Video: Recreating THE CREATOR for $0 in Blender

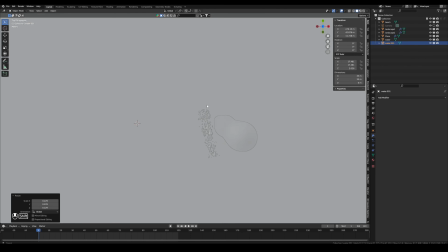252s
This is like the stiller front of the water, and just move it in place,
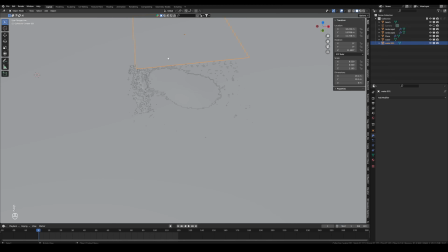256s
move it a little bit up so it's over the water in the background,
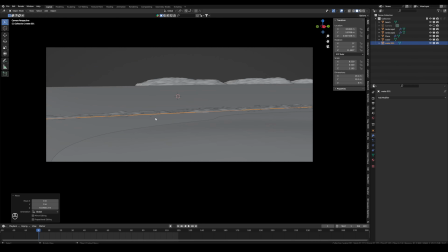262s
and it should end right there where our bigger wave is,
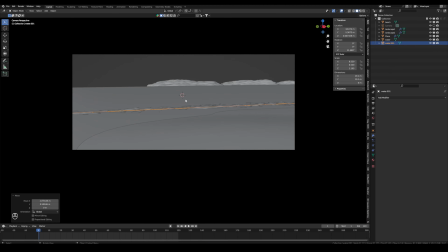266s
so we have like a clean separation.
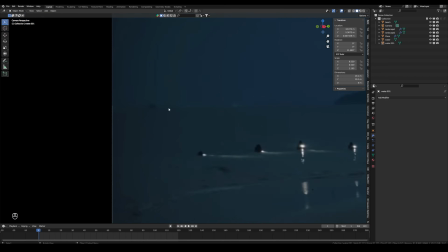269s
Then I also noticed this small little detail, which is really small, but it helps to separate the water from the sky.
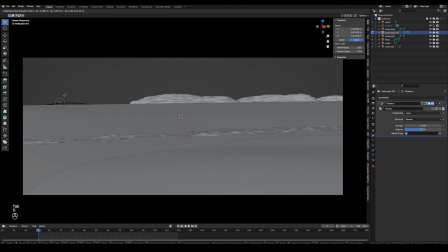276s
So let's just copy one of the hills, move the top even a little bit more up, and let's move it in place.
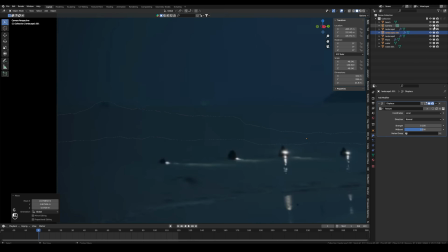284s
Okay, so now we have like the basic landscape. So next, let's get to the character.
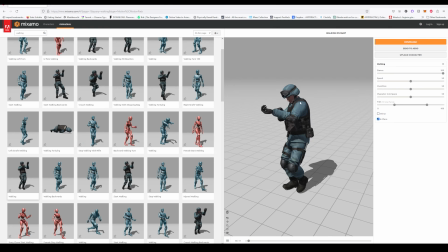290s
For the character, I just used this Mixama model you can see here with a simple walking animation.
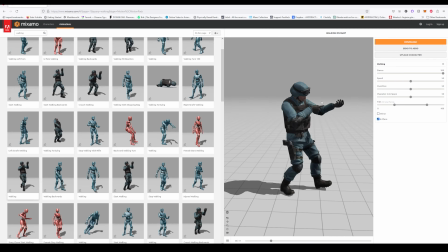296s
And if you don't have Adobe for Mixama, you can just like use any
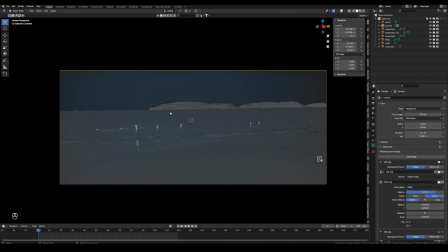301s
model of a person, maybe that looks similar like a soldier and walks forward.
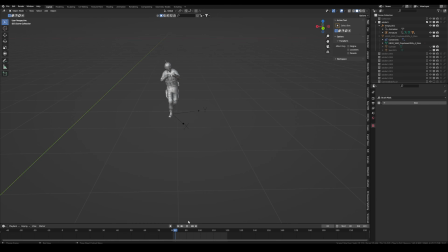306s
Then I also added in this gun from Kitbash Cargo, but you can also find some free models. And what I did is I added a
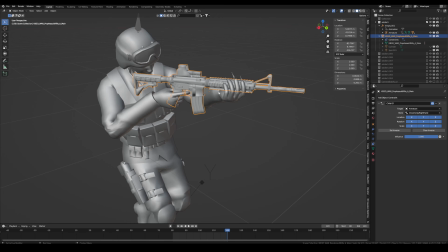316s
child of constraint to the gun and parented it to the right hand bones so it moves with the soldier. Then I also added in a quick flashlight,
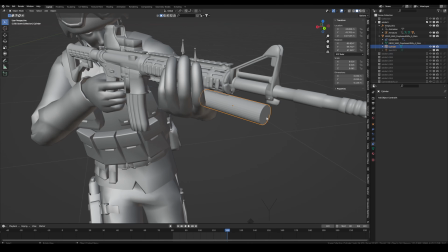328s
which is just a simple cylinder with an emission on the front, and it looks really stupid, but from the distance it works.
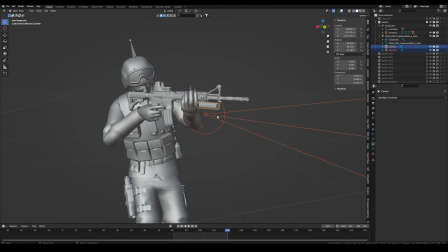336s
And for the actual light of the flashlight, I added in spotlight, and I parented the spotlight and the flashlight to the gun. So now everything moves with the soldier, which is great.
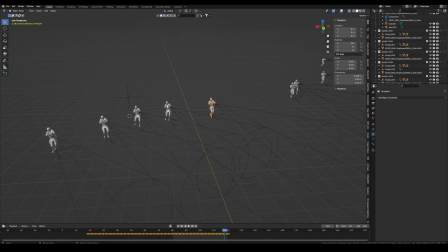352s
Next up, I just duplicated the soldiers and offsetted the animation so they don't look like clones.
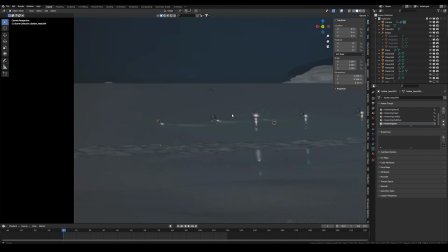358s
You can see it in the keyframes. And then I just went to the first frame and matched the position.
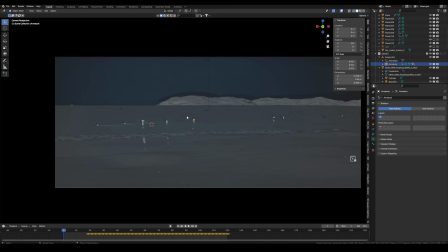365s
I also paid attention how deep are they in the water. And yeah, with that I just had my soldiers,
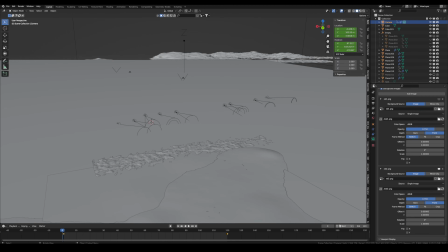372s
and then I went to the last frame and added the last frame as reference.
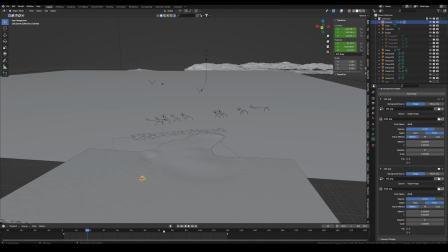378s
And then I just moved the camera in place, and you can see now the camera goes forward, which probably isn't really realistic, but it works for the final shot.
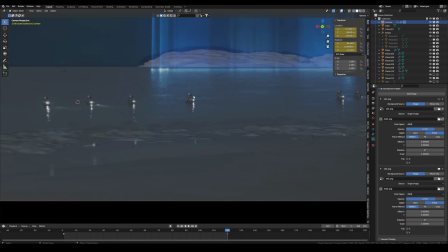386s
And yes, I also did the same with the soldier, went to the last frame, also moved them in place.
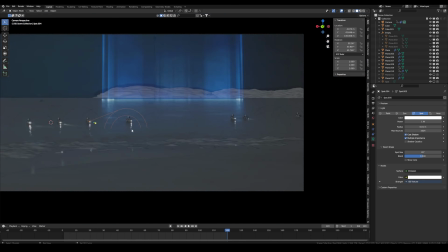392s
So I had like the soldiers that were walking slowly forward. So yes, this turned out great.
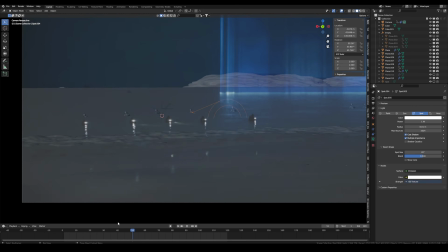398s
And for the camera animation, I also added a slight camera shake. I used the Shakify add-on from Ian Hubert.
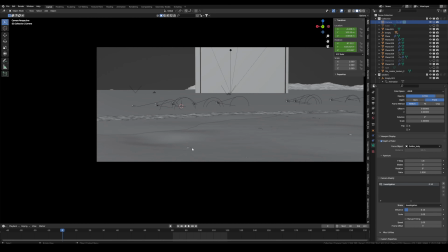405s
By the way, check out my last video where I showed you all the add-ons I use. Shakify is also one of them, so make sure to check that out. You can see it in the top right corner. And yes, with that I just added a slight camera shake to give it a little bit more realism.
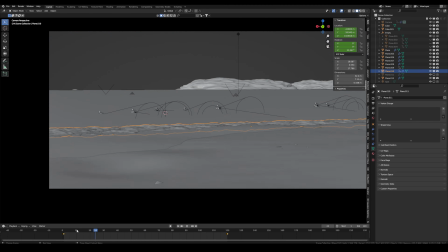419s
Then I also animated this wave a little bit. For that I just added in an empty. And then I changed the coordinates from global to object and selected the empty, and now if you move the empty, the waves move. So I just added some keyframes to the empty, so now my wave moves a little bit,
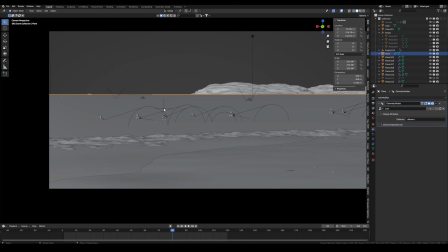436s
which just adds a little bit of an extra detail. So we will get to this big laser beam you've probably been waiting for just in a bit,
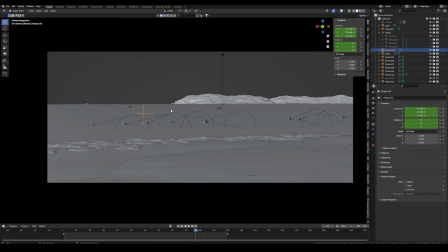447s
but first let's check out the really basic and easy texture work I did.
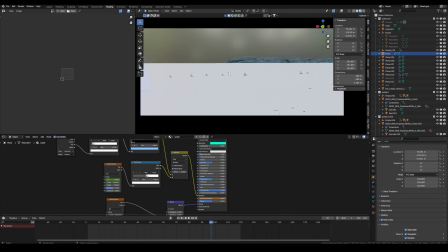452s
For that, let's change to the shading space and go to material preview, and let's start with the hill in the back. It's basically just a principal material with the roughness all the way up and some bluish color.
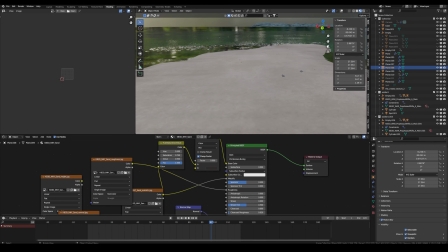463s
Then for the beach in the front, I added some sand texture, but honestly it doesn't really matter, because in the end, if you check the original,
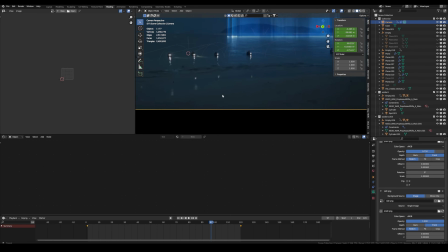470s
it's because of the compression and because it's so dark, it just have to be like some sand color.
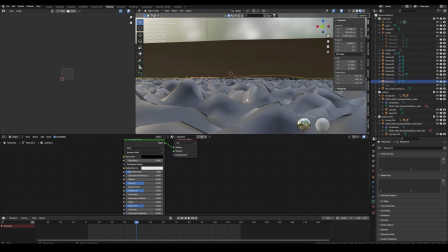477s
And I also added this weird, I use this weird technique to add some small stones.
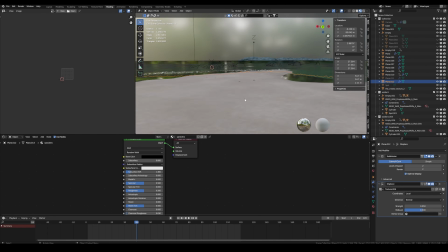483s
I just had this plane which was displaced,
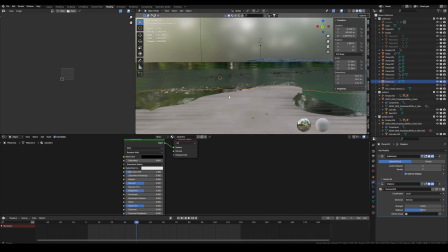486s
and I just moved some parts of it up that it clips through the ground, which looks like small little stones.
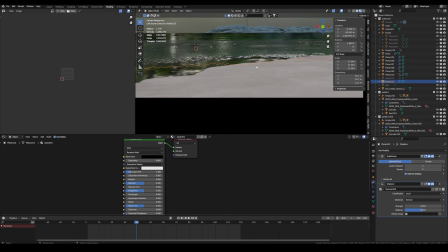492s
So yes, you can also do that manually. It was just the way I did it.